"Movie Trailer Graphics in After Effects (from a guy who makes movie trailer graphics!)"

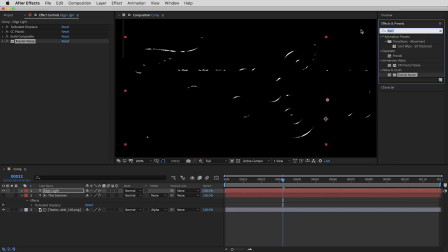502s
All right, then let's give it some glow, just the easy way with the glow effect, but I'll crank it up a little bit by bringing the threshold down to 20% and the glow radius up to 25. So that's kind of a small glow, but we'll give it a large glow too.
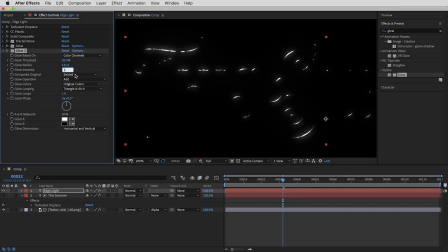517s
So I'm gonna duplicate that effect with Command or Control D. And on this one, I'll bring the size up to 125. And that also means the intensity needs to come up. So I'll take that from 1 to 2. Then I can always switch this over to screen mode and see how it's working against the type.
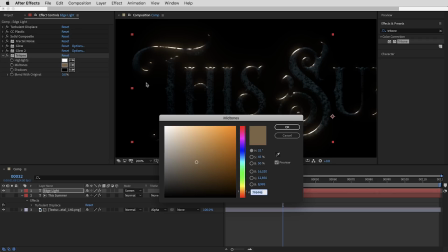532s
In fact, I'm gonna leave it set to screen mode to get some color in here. And I'm gonna again use the tritone effect for that and find a nice looking kind of magic blue for the midtones here.
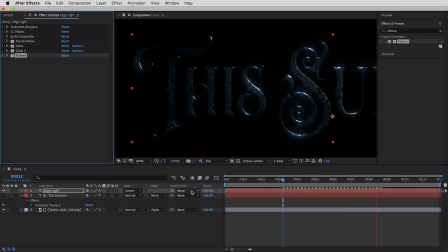543s
All right, so that's basically the highlight effect, but I wanna show you guys one more thing that makes a really, really cool detail. I'm gonna switch it back over to normal blending mode, and what I'm gonna do is add an effect in here, the CC light rays effect.
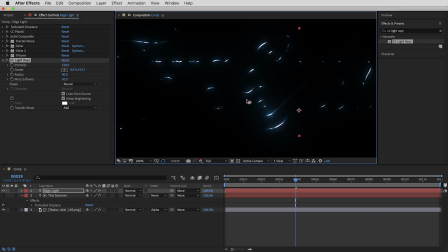557s
And maybe it's just me, but I've never really understood how this effect is meant to be used. Seems like a very early, unsuccessful attempt to do something like trap code shine or light burst, because it doesn't actually create light rays, it just makes one little warped ray wherever you place it.
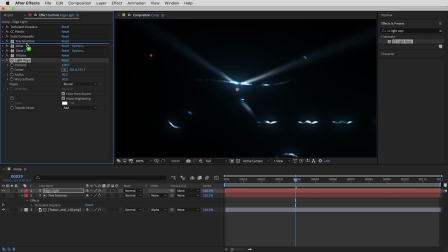571s
But we can actually use what are maybe the shortcomings of this effect to create some targeted little lens flares along the path of this highlight. So first, I'm gonna drag this effect up in the stack here so that it happens before the glow and the tritone, so it'll get some of that color treatment applied to it. Then
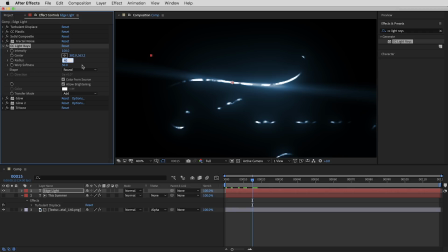587s
I'm going to place the effect somewhere along the path of the highlight, somewhere where the light kind of travels over it. Then I'll bring the size or the radius of the light ray down from 40 to maybe 8. And check that out.
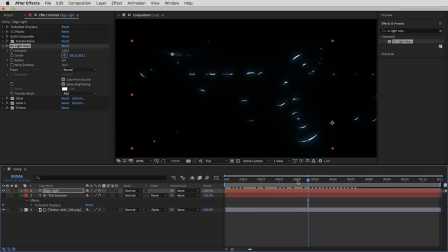600s
When the highlight travels over it, we get this little flare that happens, kind of like a little light bloom landmine that gets triggered whenever the light hits that specific spot. So as a matter of fact, I'm going to put a few of these in here. I'm going to duplicate this effect, then find another spot where it'll get lit up maybe a little bit later in the timeline,
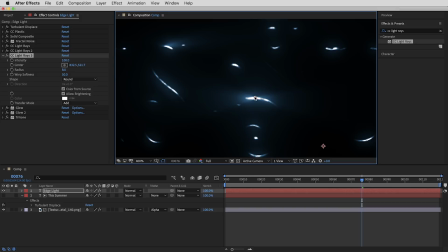618s
and maybe create even one more. And this one will light up kind of toward the end of the timeline. So let's take a look at that. Kind of a subtle effect, but I think it's a nice little movie magic detail.
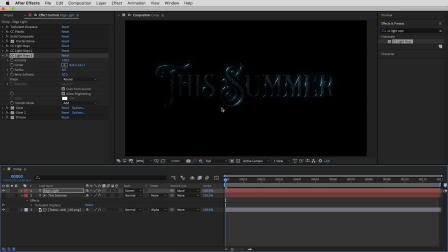631s
I also like how it kind of helps guide your eye across the frame. All right, let's switch the layer back over to screen mode and see how this is looking. And I would say it's definitely elevating that bevel and emboss effect. It feels more like a living, breathing thing with this highlight.
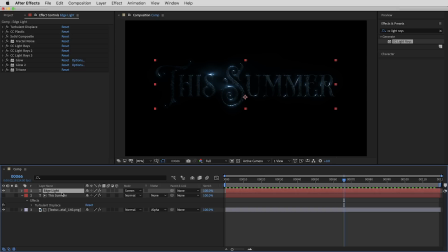645s
And now that we have this plastic highlight effect built out on this layer, it can actually be kind of cool to create more than one of these. I can just duplicate this layer, and now I've got another highlight that I can maybe animate in a different direction. Or sometimes it's nice just to have a little bit of a subtle backlight effect that just kind of lives there.
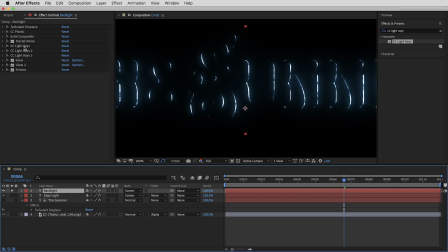664s
So what I'll do is rename this layer to backlight, and let me solo this layer out. And on this copy, I'm gonna edit the effects and just simplify things. I'm gonna get rid of the little light rays, lens flare bits. Maybe we'll bring the tritone opacity down to 50% so it's not quite so saturated.
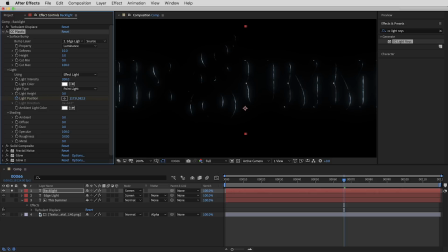681s
And then in the CC plastic effect, I'm gonna bring the height down to just 5 instead of 8, so it makes this very thin edge. And on this one, I'm actually gonna switch the light type back to distant light so I can get kind of just an even backlighting across the whole thing.
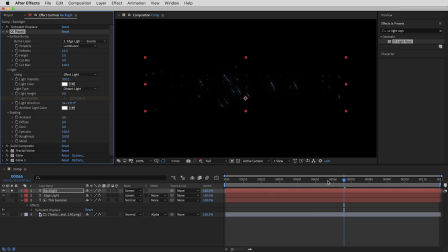698s
Then just like the bevel and emboss, maybe we'll animate the light angle here just to drift a little bit. So maybe it can start at about 230 degrees. I'll set a key here. And then it can travel just a little bit to 290 degrees.
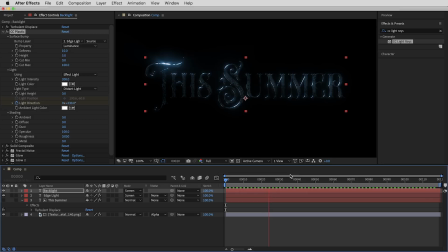714s
All right, let's turn everything back on. And that does make a nice little addition to the lighting.
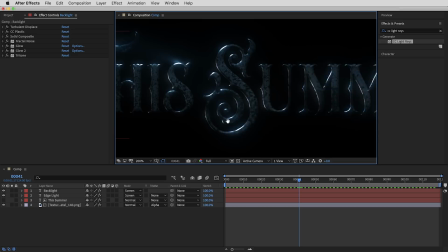719s
Okay, so we've got our text, we've got it all lit up. Let's create a nice little transition in on this thing using just the effects we already have on these layers.
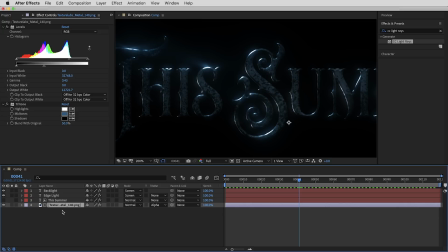727s
And I think it makes a nice dramatic intro when you get this highlight first and then the body of the text kind of appears second. So on this bottom layer, remember I've got this levels effect on here. Let's set some keyframes on the levels effect to make it kind of fade up.
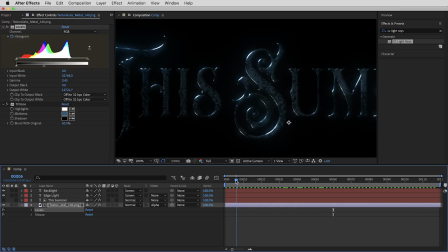741s
Maybe when we get out here to about frame 60 is when it's completely lit up. So I'll set a keyframe on the histogram here.
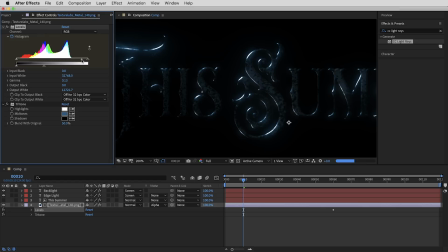748s
Then at the beginning, I'm gonna make the fade in not even start for the first 10 frames. So here at frame 10, I'm gonna change the histogram to set a key, and I'm gonna drag the gamma way up to really kind of bring up those darker shadows and blacks,
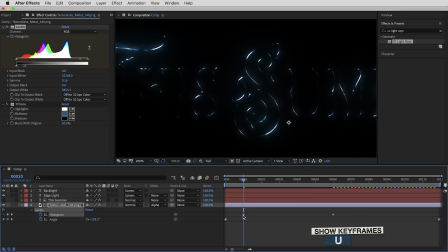763s
and then also drag the white output down. So it's basically so dark that it disappears. Then I'm gonna select these keyframes, right click and easy ease both of those.
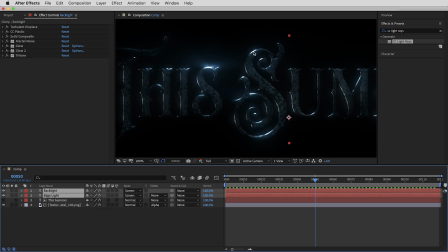774s
And that is looking like a nice subtle fade up. Then on these other two layers, the edge highlight layers, we gotta figure out how to start these. And lighting effects are definitely not something you wanna fade in. They end up going kind of gray and it can look sort of fake.
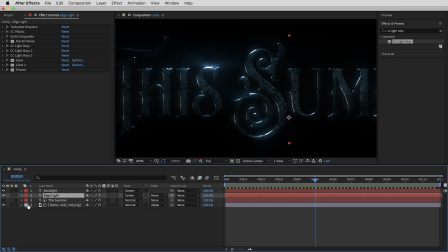788s
So we gotta figure out how to make this light appear from nowhere. Let's solo out kind of the primary edge light layer here. And what we can do is mess with some of these CC plastic settings to create a more natural transition up from black. So maybe out here at about frame 50, we can set some keys for where we want it to end up.
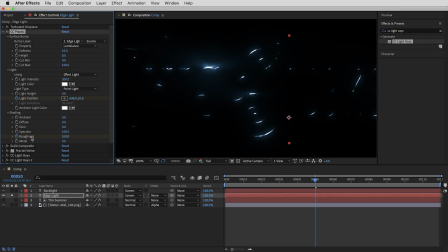806s
And what I'm gonna keyframe are two things. First, the roughness setting in the shadow settings on this effect. I'll set a key on the roughness here. And then at the beginning of the timeline, you might remember roughness is basically how large the specular highlight is.
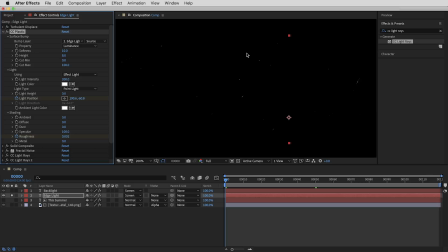821s
So if we bring this down as far as it'll go, it won't go to zero, but all the way at the bottom, we'll get just these little pins of light. And then there's one more thing we can animate here to make sure this goes all the way to black at the beginning of the timeline, and that's the height property.
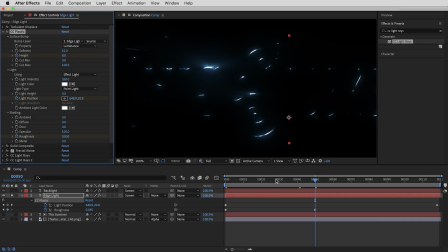834s
Not the light height, but the actual height of the bevel. So out here at frame 50, I'll set a key on the height property, and then at the beginning of the timeline where we have these little pins of light, I could just bring the height down. It doesn't even need to go to zero, just at a height of 4, all that light basically disappears.
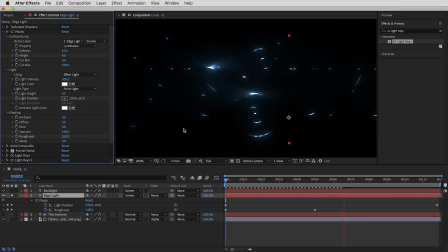852s
And let's take a look at that. Cool. Okay, then on this backlight layer, now this is such a subtle effect, I'm actually gonna go against what I said just a minute ago. I think on this one, we can afford to just fade it in.
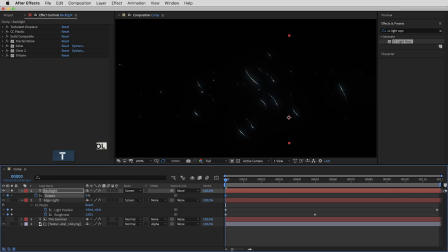864s
So let's set some keyframes on the opacity here, make it fade from 0% opacity up to 100 over those first 50 frames. Although what I'm gonna do is match the timing of this fade up to the way that the bevel and emboss layer fades up on the bottom.
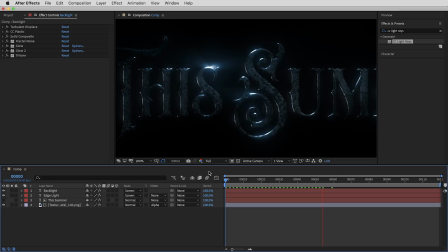881s
So it'll start at frame 10 and then be all the way faded up at frame 60. All right, then with all three of those layers together, that is the foundation of the effect. Now, when I'm trying to get a finished look and want everything to feel kind of glued together and a little bit more expensive,
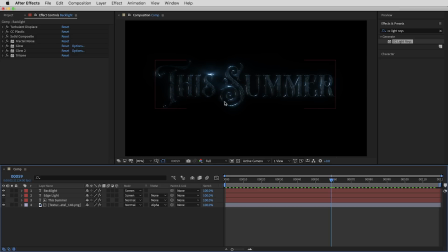897s
just like a piece of raw footage, I'm almost always going to want to do some final color treatment or effects on top of everything, which can actually go a long way. So I'm just going to put one adjustment layer on top and call it overall effects. And first of all, this is just going to be the biggest cheat. I'm going to use the transform effect to give it just a little bit of a drift.
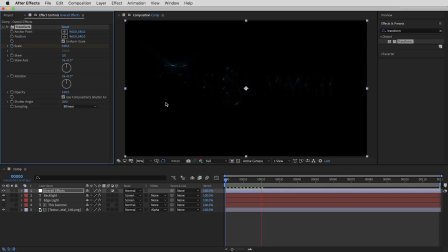917s
So I'll start with the scale at 100% and end with it at 105%. Pretty low budge, but for a subtle drift like this, I don't think anyone's ever going to know. All right, then I usually like to add a little bit of a film grain look to it.
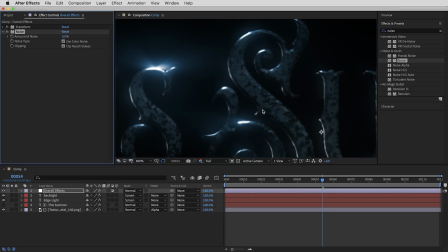932s
You guys might have seen me use this a lot already, but it's basically my go-to settings for some graininess using the noise effect. Set pretty low, we'll just go to 3%. Then a Gaussian blur effect to mush it all together with a value at about 1.5.
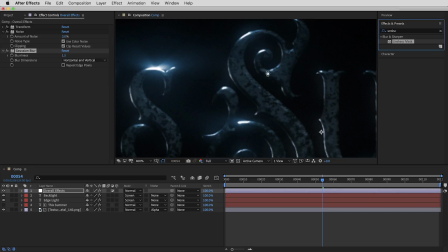949s
And then the unsharp mask effect to sharpen it right back up again.
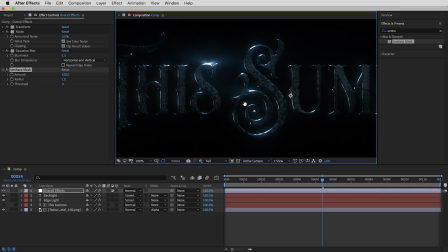954s
I'll bring the amount up to 100. And finally, an effect for some overall color correction, the Lumetri color effect. And I won't go crazy with all the graphs and color wheels and whatnot in here. It's a nice effect just to kind of push the contrast a little bit, maybe change the color temperature.
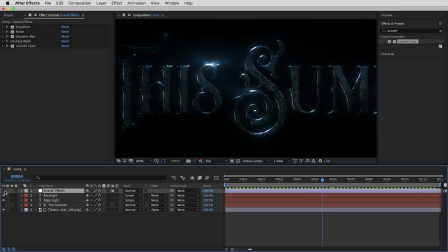970s
We can bring up the exposure, basically just kind of dial things in here. All right, and with all those effects together on this adjustment layer, it does give the whole thing a little bit more of a finalized look. Let's get a preview going here. And that is the whole thing.
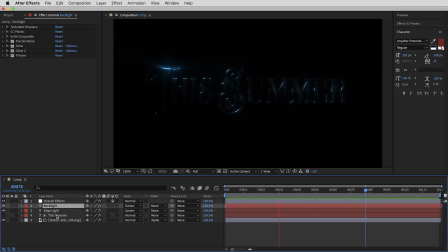986s
So really a pretty simple setup overall, and I'm a big fan of being able to get something like this piece together and then still having the flexibility to change fonts and swap out textures.